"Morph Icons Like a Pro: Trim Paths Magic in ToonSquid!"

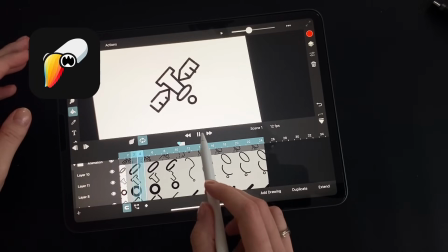Hi guys, today we've got a cool tutorial on outline morphing using keyframe animation.
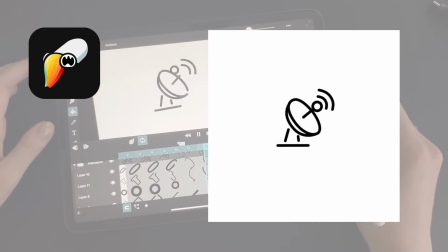I'm working in ToonSquid on the iPad and using some pre-drawn icons. Ready?
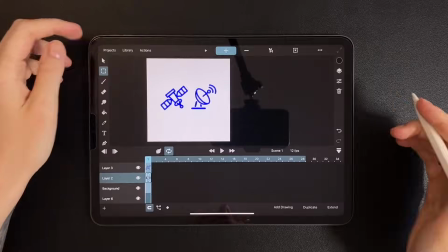Let's go. I've sketched out these shapes in advance, a satellite and a satellite dish.
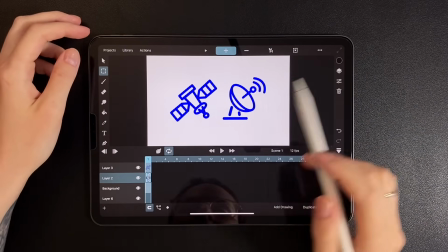I made them as vector shapes, but that's not critical. You can even use raster images since we'll be redrawing them anyway.
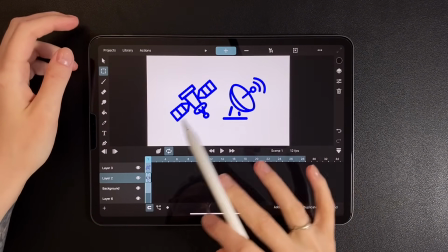My tip, choose icons that have a similar number of lines and shapes so the morphing looks smooth and effective.
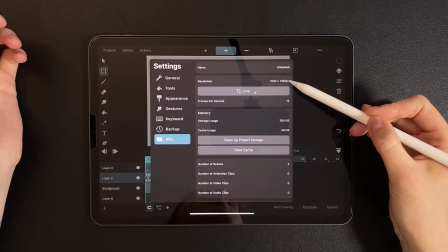In the settings, I have the resolution set to 1080 and the frame rate to 12 frames per second.
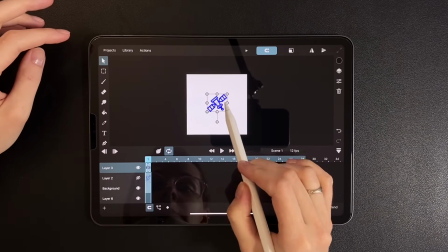Let's place the icons one under the other
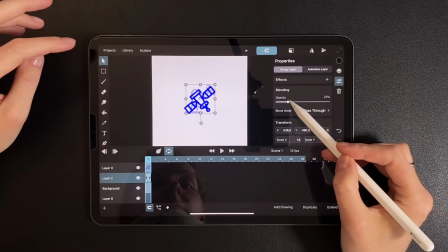and apply transparency to the lower icon. It's also important to match their sizes so they look roughly the same.
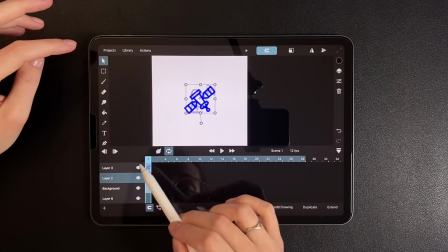I'll stretch both icons to 24 frames on the timeline.
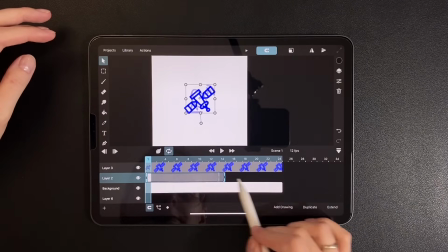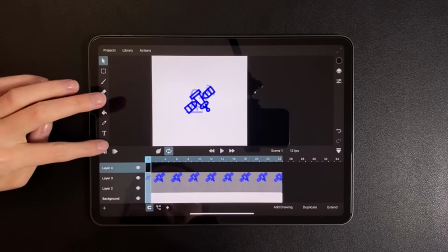Now let's create a new layer. At this point, we need to decide which parts of each figure will morph into one another.
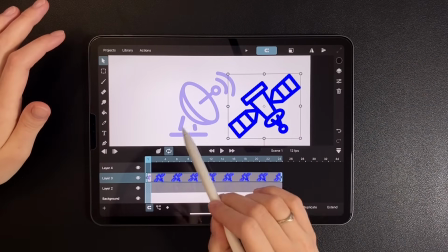I see that the first icon has two stripes at the bottom and two on the wing. The top stripes of the second wing can morph into the signal waves.
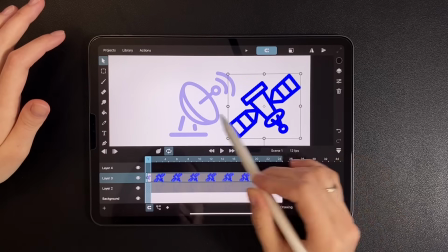The circle can simply shift position, the two central shapes can merge into the circle, and the lower wing can become a stand.
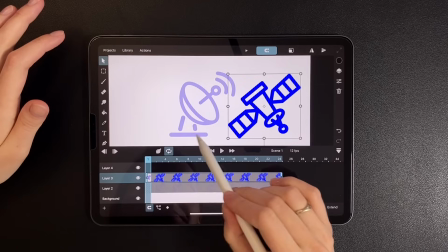These are just the base ideas for now.
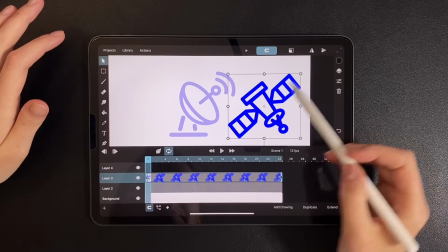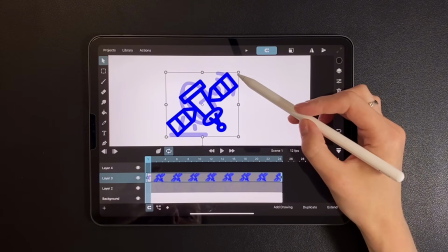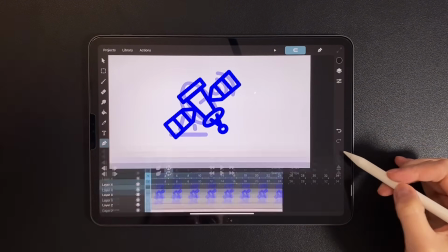Let's start with the top wing stripes. Select the Path tool and begin outlining the first stripe.
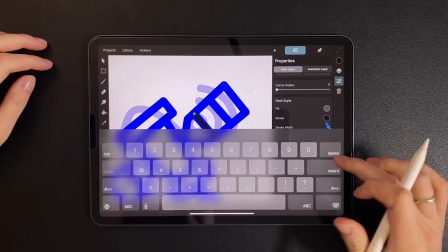You can adjust the thickness in the settings.
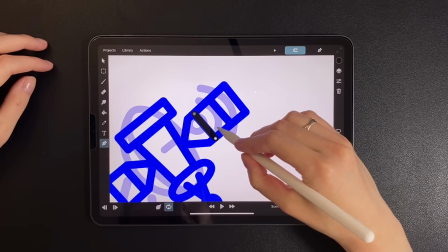Next, we continue the vector path so that it transitions into the second shape, maybe using a loop or another shape that works for your icons.
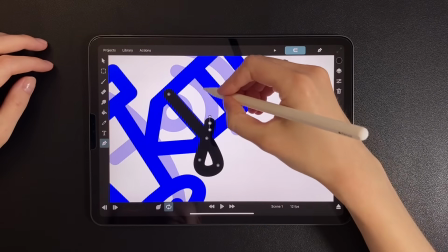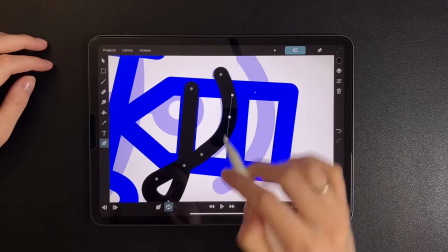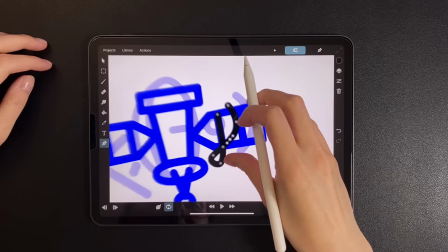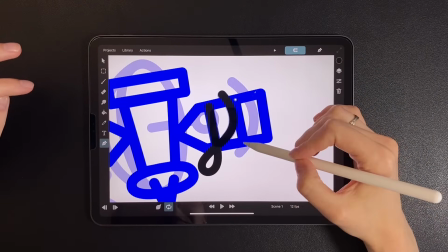Mine turned out like this, but these shapes can easily be adjusted later.
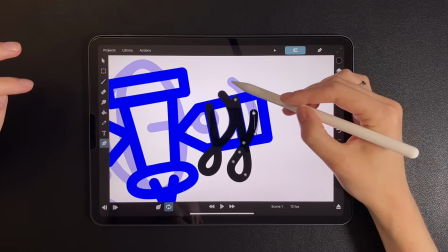I draw the second line right away, also as a loop, and I do this on the same layer to keep things grouped.
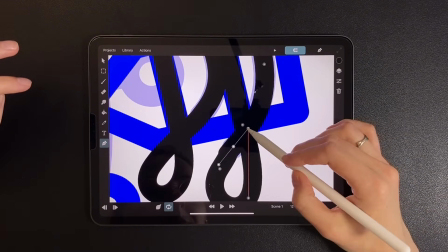Ideally, the path should stay smooth and even throughout.
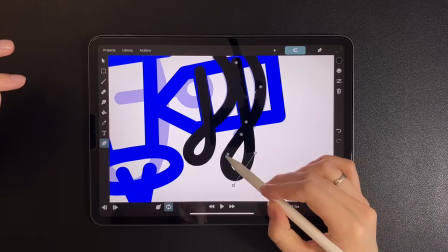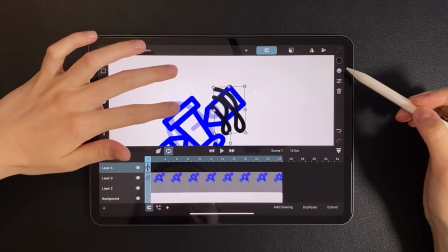Now for the fun part, open the timeline and stretch the shape across the full width.
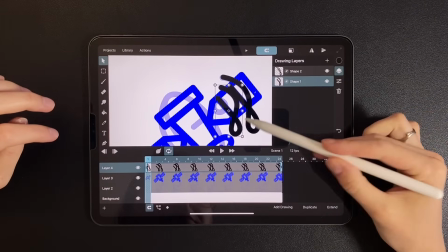Select the first shape and find the trim section at the bottom.
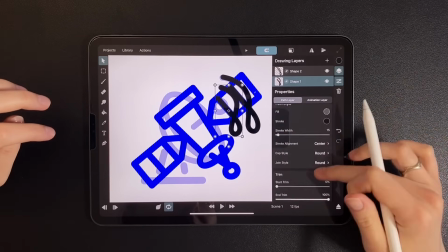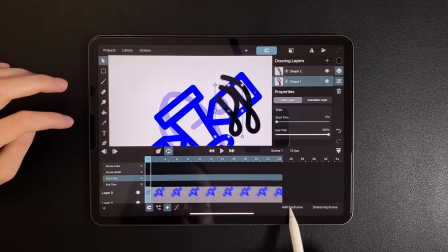In the keyframe settings under the layer, locate start and end.
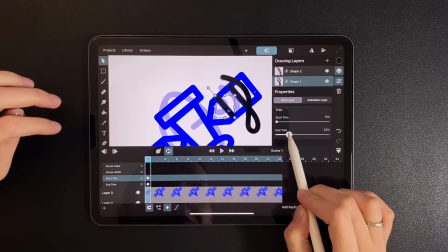Place keyframes on the first frame, then reduce the end value until the shape looks like the one in the first icon.
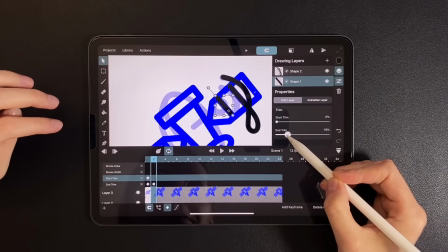On the next frame, pull the value back a bit. This gives us a bounce effect. Next, go to frame 8.
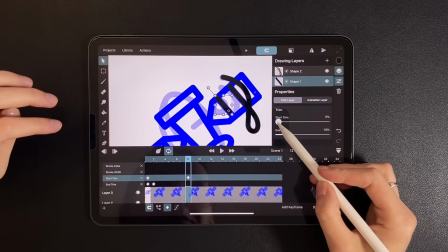Set end to 100% and reduce the start value slightly.
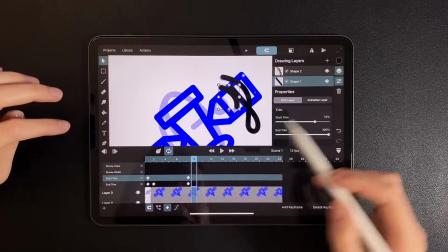Then on the next frame, place the final value.
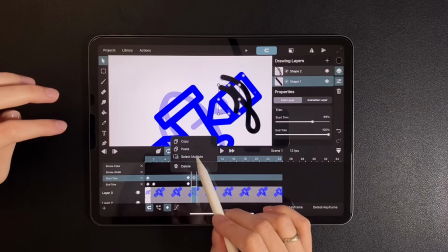Now select all the keyframes and apply quadratic easing.
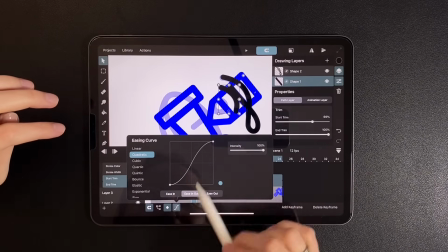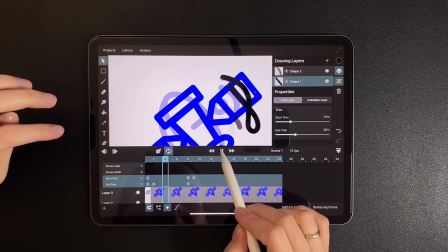Preview the animation. It looks a bit fast. So let's move the last keyframes to around frame 11 or 12. Okay.
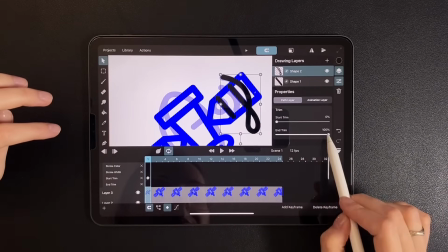Let's do the same with the second stripe. First, set end. Then bounce on the next frame.
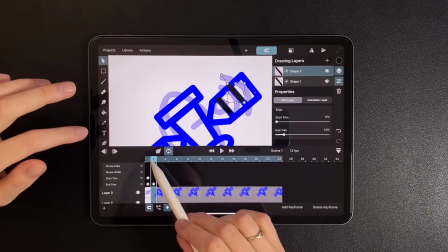Another bounce on frame 11.